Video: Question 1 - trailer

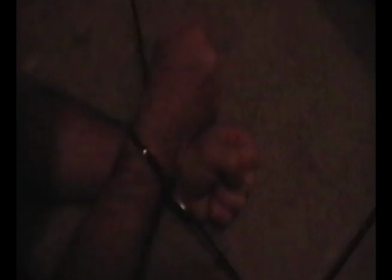[8:13]
The cinematography conventions in torture films are usually close-up, low and high angles and pans. I use all these shot types in my trailer as I wanted to make sure I use as many conventions as possible, seeing as the main convention is completely different.
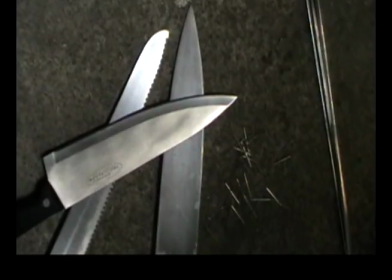[8:28]
Other conventions I used were typography conventions, like using a sans serif font for the captions. Sans serif fonts are typical for torture films because they have a more traditional, rough and old-fashioned feel to them.
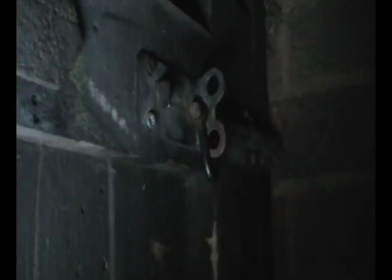[8:40]
When it came to the editing of my trailer, I used multiple transitions. I used addictive and non-addictive fades, simple cuts and a video filter called Bad TV. Bad TV was used on the caption shots to make them flicker in and out,
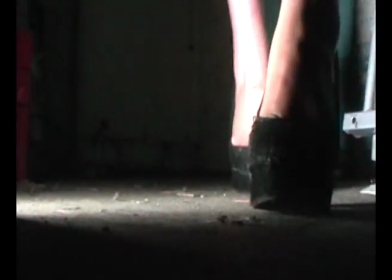[8:53]
and the fades were used to transition one shot to the other, with a section of black in between.
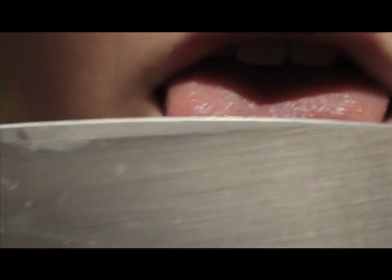[8:59]
I also used something called Smooth Cam, which reduced the shake of the camera from filming.
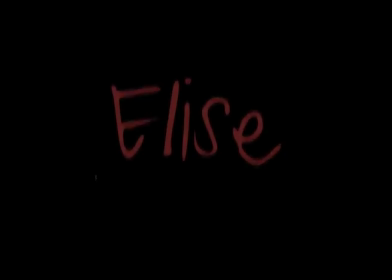[9:04]
Using this tool was really helpful in making my shots look more clean cut and professional.